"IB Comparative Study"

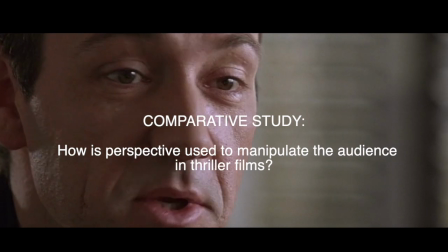0:01 In film, narrative is shaped around the perception of the audience, in which the director has full control over what is shown.
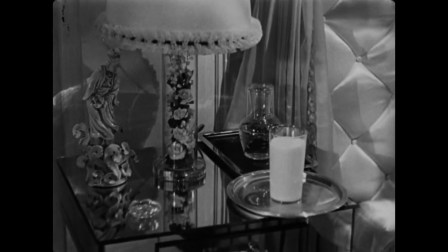0:09 The way a shot is lit and edited could change everything about how an audience feels towards a character, scene, or an entire film.
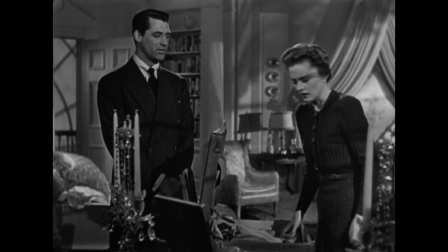0:17 Thriller films revolve around this idea of changing perceptions and large plot twists.
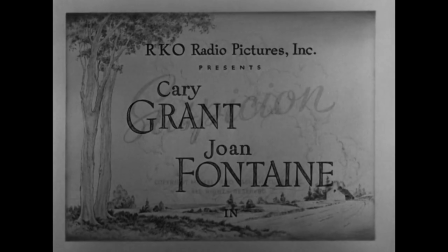0:23 This is done significantly well in Alfred Hitchcock's 1941 suspense
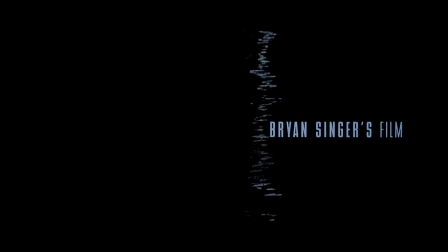0:29 thriller film Suspicion and Bryan Singer's 1995 film The Usual Suspects. Both films use a variety of components such as motifs, angles,
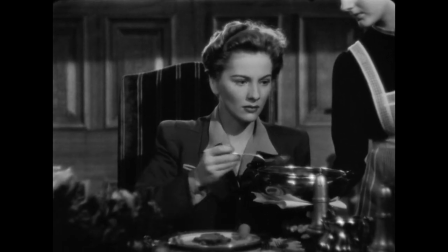0:39 persona that inherently manipulates the audience's emotion and perception.
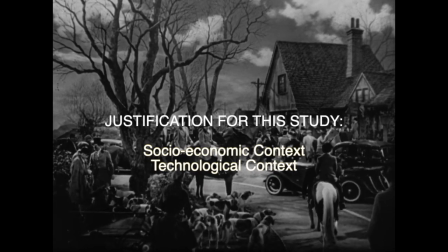0:44 These films were chosen for their socioeconomic and technological context.
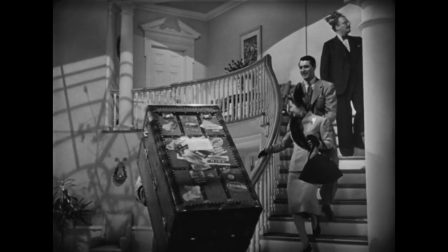0:50 Suspicion is set in the year 1938 around an affluent family in England.
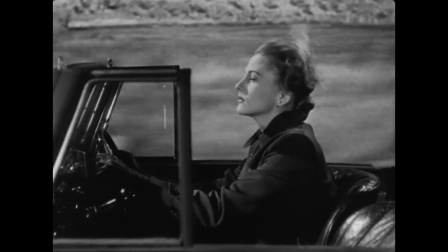0:55 Our protagonist, Lena, suspects her husband of trying to kill her for insurance money.
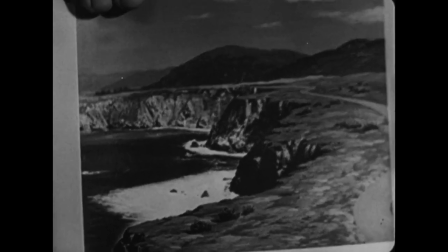1:00 The audience sees Lena's paranoia through different angles and motifs.
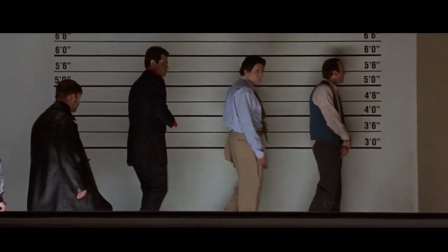1:07 Contrastingly, The Usual Suspects focuses on 5 American criminals from very different cultures and backgrounds.
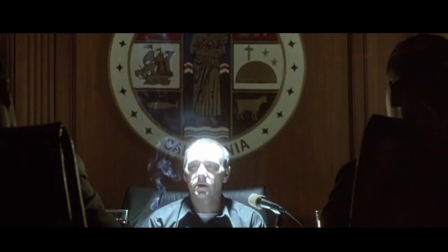1:14 The director uses visual and narrative manipulation into what our narrator, Verbal Kint, wants the audience to believe.
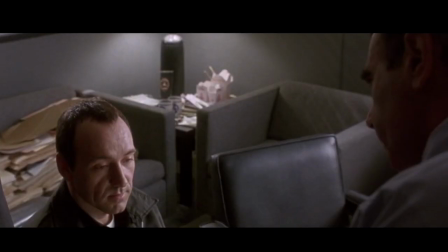1:22 The two films are linked in a way that displays suspense by manipulating the audience into believing things that could possibly be false,
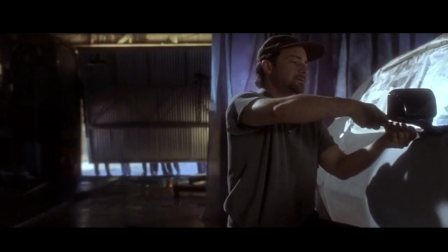1:30 whilst showing different ends of the socioeconomic classes.
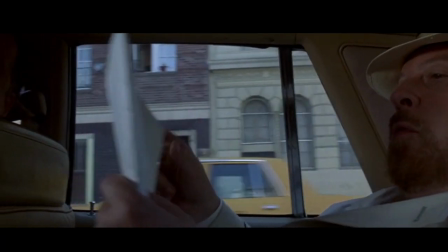1:33 For example, The Usual Suspects displays the corruption of the police in America, as well as the increase of crime rate during the 90s.
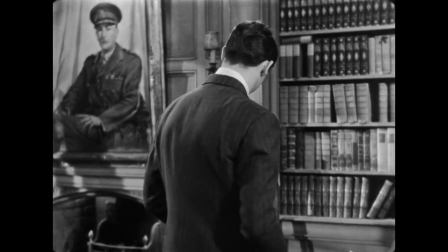1:44 Hitchcock is known to manipulate his audiences into thinking the same as his protagonist.
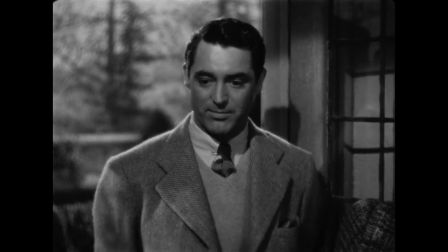1:49 Hitchcock was aware that if he wanted the viewer to feel anxious, it doesn't matter what the subject matter is as long as it's shot and edited in a certain way.
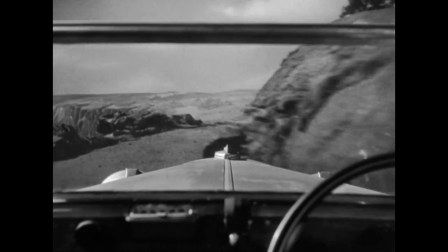1:59 Specifically, in Suspicion, we are brought into the world of Lena, who believes that Johnny,
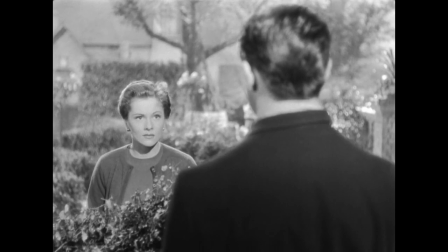2:04 her husband, has killed his business partner and is plotting to kill her. Lena's paranoia becomes evident through musical motifs.
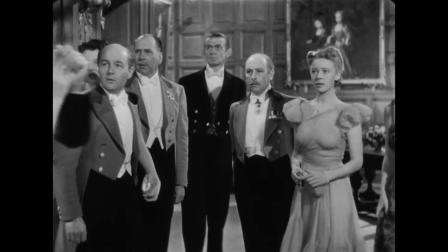2:12 The waltz Wiener Blut, composed by Johann Strauss, is a representation of Lena's love for Johnny.
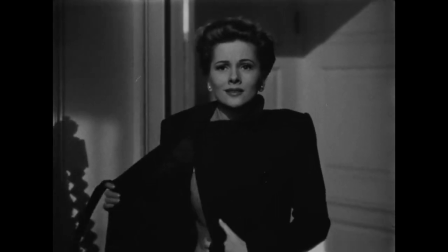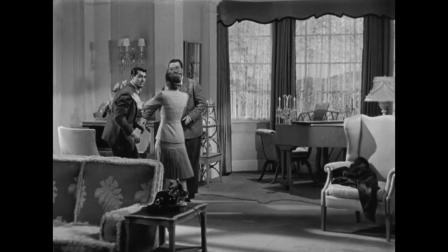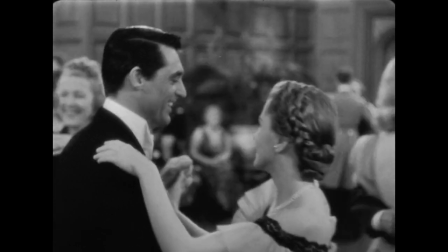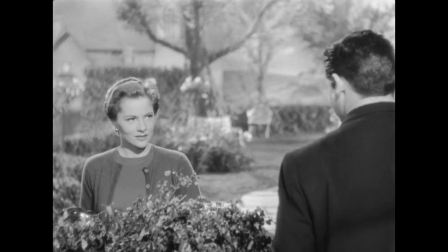2:34 However, when she starts suspecting him of committing murder, it begins to play in a minor key.
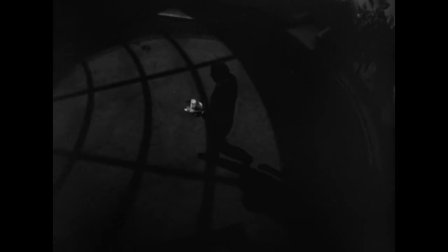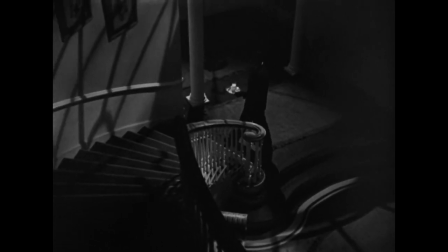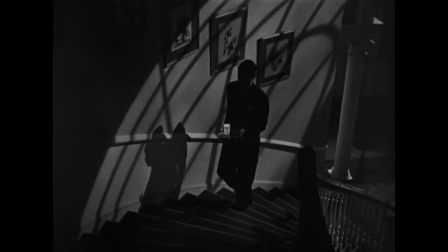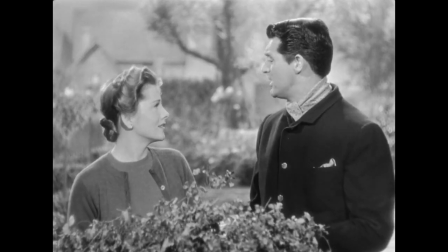2:56 This is shown throughout the film when Lena and Johnny interact.
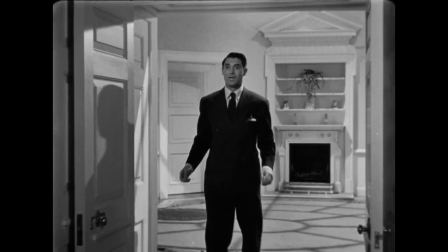3:00 Perspective plays a crucial role as we only see Lena's perception of the things that go around her.
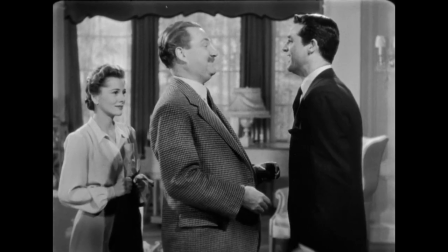3:06 This is a way to manipulate the audience as the camera stays with Lena while we get glimpses of Johnny and his actions,
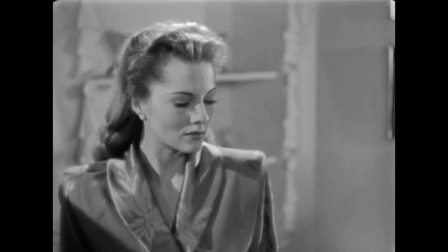3:12 but we never enter the scene, creating a perfect setup for a film.
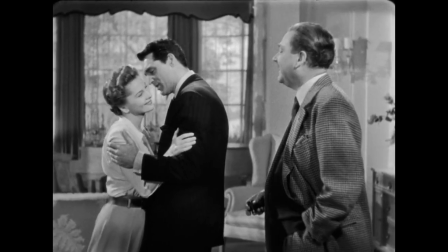3:18 The director shows as much as he can in the protagonist's perspective,
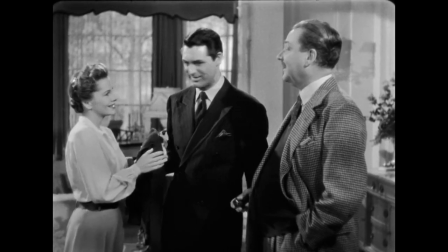3:22 but still only enough so that the director can still create suspense.
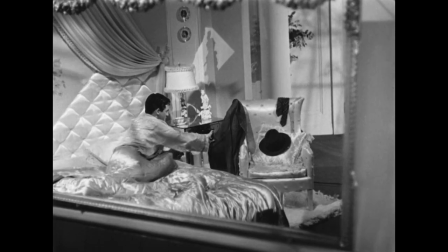3:29 Hitchcock creates an image that Lena has for Johnny, and the audience follows that perception.
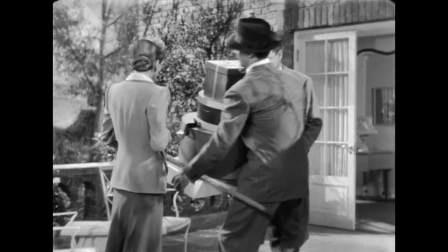3:34 Johnny is seen as someone irresponsible, as he is a penniless gambler relying on Lena's family for support.
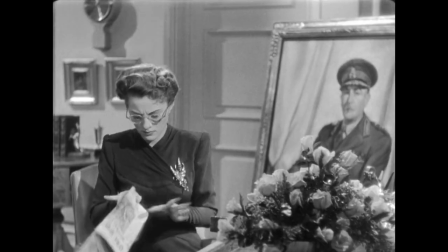3:41 This sets the base for future events where Lena makes assumptions about Johnny's actions.
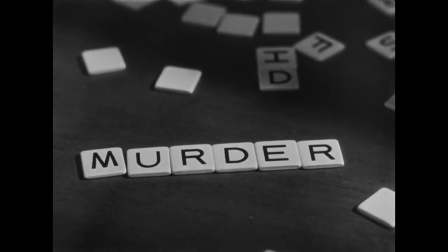3:49 Oh, well, if we gotta go, what time do we have to start? Now, if I had an I could make that murderer.
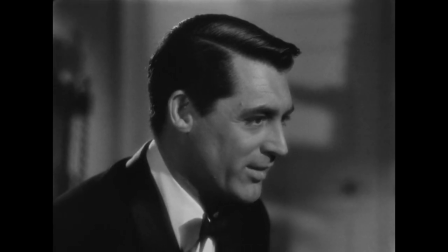3:55 The earlier the better. I'd say about 7 o'clock.
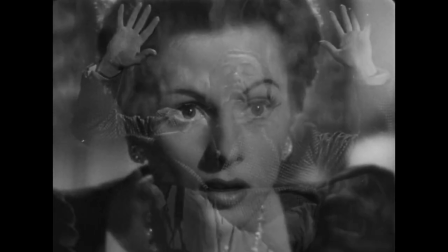4:00 Hitchcock uses these scenes to convincingly control the audience to believe that in fact Johnny is plotting to murder Lena.
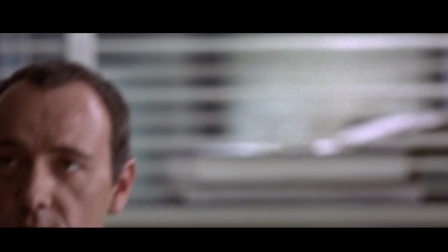4:11 Similarly, in The Usual Suspects, Verbal Kint is portrayed as a weak character that is pitied by the viewers.
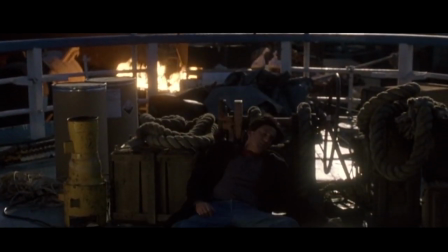4:18 He seemingly gets manipulated by the other characters throughout the film.
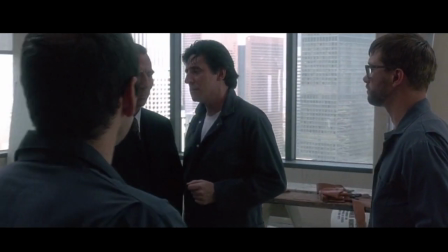4:22 This in turn manipulates us, as the ending reveals that he was the mastermind behind the heist, controlling every thought and move throughout the story.
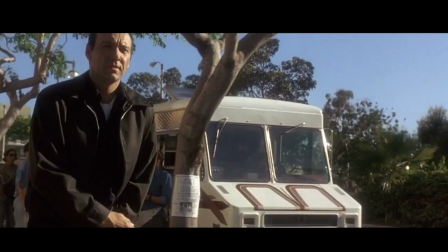4:32 This is also viewed as a reflection in the real world, as it is our human nature to judge someone based on their physical appearance and characteristics.
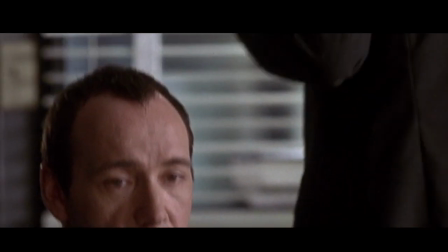4:40 After seeing Verbal Kint's behavior as a character, the audience would automatically make the assumption that he is not a significant character in the film.
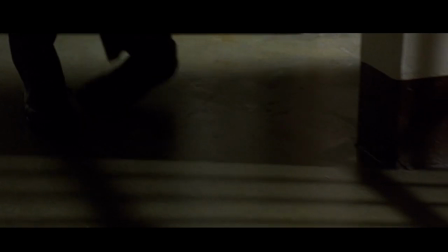4:50 Examples such as the way Verbal walks, how he cannot shoot a gun, and his inability to light a cigarette
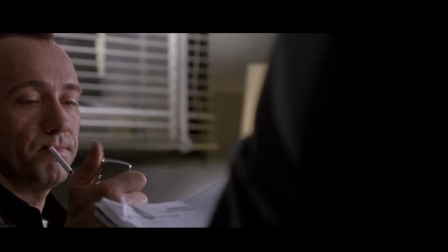4:57 was a deceiving gesture Bryan Singer used so that the viewer would never associate verbal kin with Kaiser Soze.
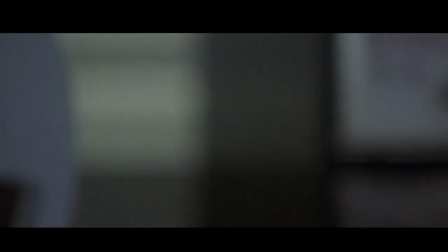5:07 Sudden realization is a hallmark in thriller movies, making the audience believe things that are not true.
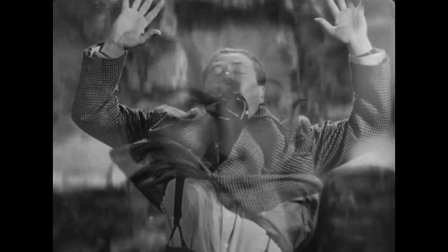5:13 For example, Lena's realization that her husband might be a murderer,
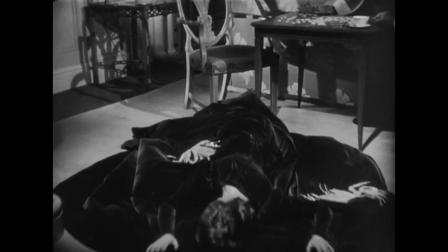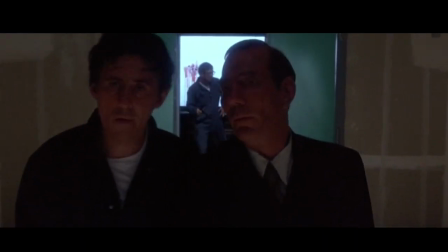5:25 or verbal reaction upon finding out that Dean Keaton is Kaiser Soze.
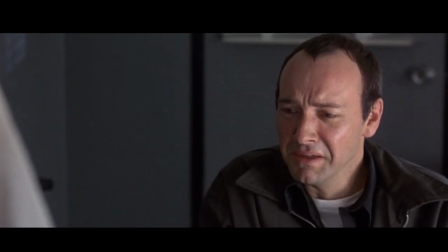5:31 It was Keaton. Immunity was your reward. But why me?
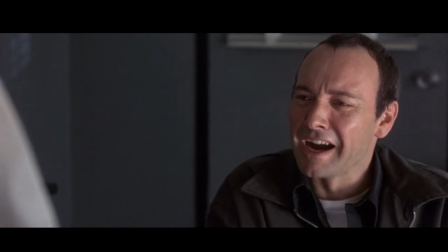5:36 Why not Fester or McManus or Hockney? Why me? I'm stupid. I'm a cripple.
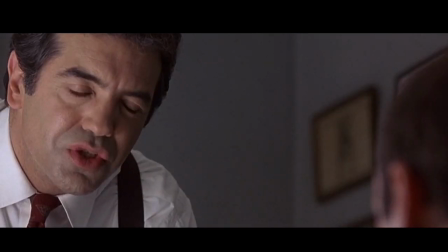5:41 Why me? Because you're a cripple, Verbal. Because you're stupid. Because you're weaker than them.
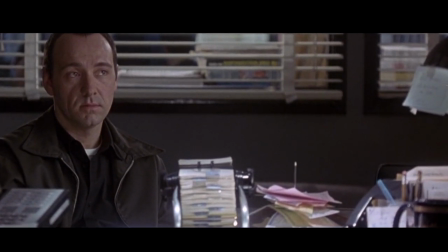5:50 These scenes, as the viewer later finds out, are all not true and is just a technique the director uses to later on doubt our protagonist,
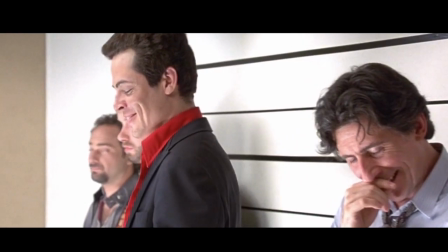5:59 questioning everything we see to make the movie overall more interesting.
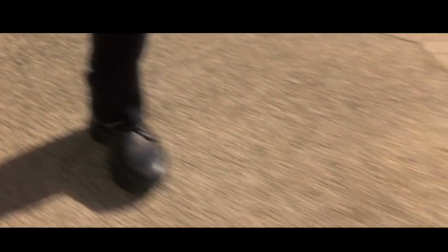6:04 Through the retelling of the story from Verbal Kin's perspective, Verbal is able to manipulate the audience into believing what he wants us to.
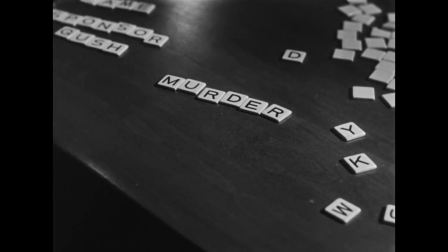6:14 Similarly, in Suspicion, the director uses subtle hints and a buildup of character to display Lena's suspicion of her husband.
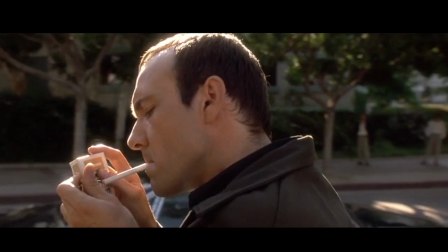6:23 Overall, Suspicion and The Usual Suspects are great thriller films that have the ability
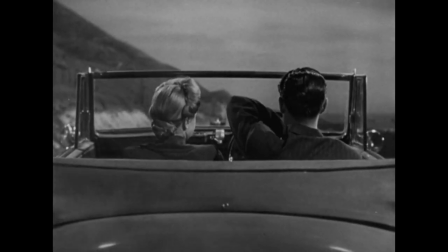6:29 to manipulate their audiences through a character's perception and what we as spectators want to believe.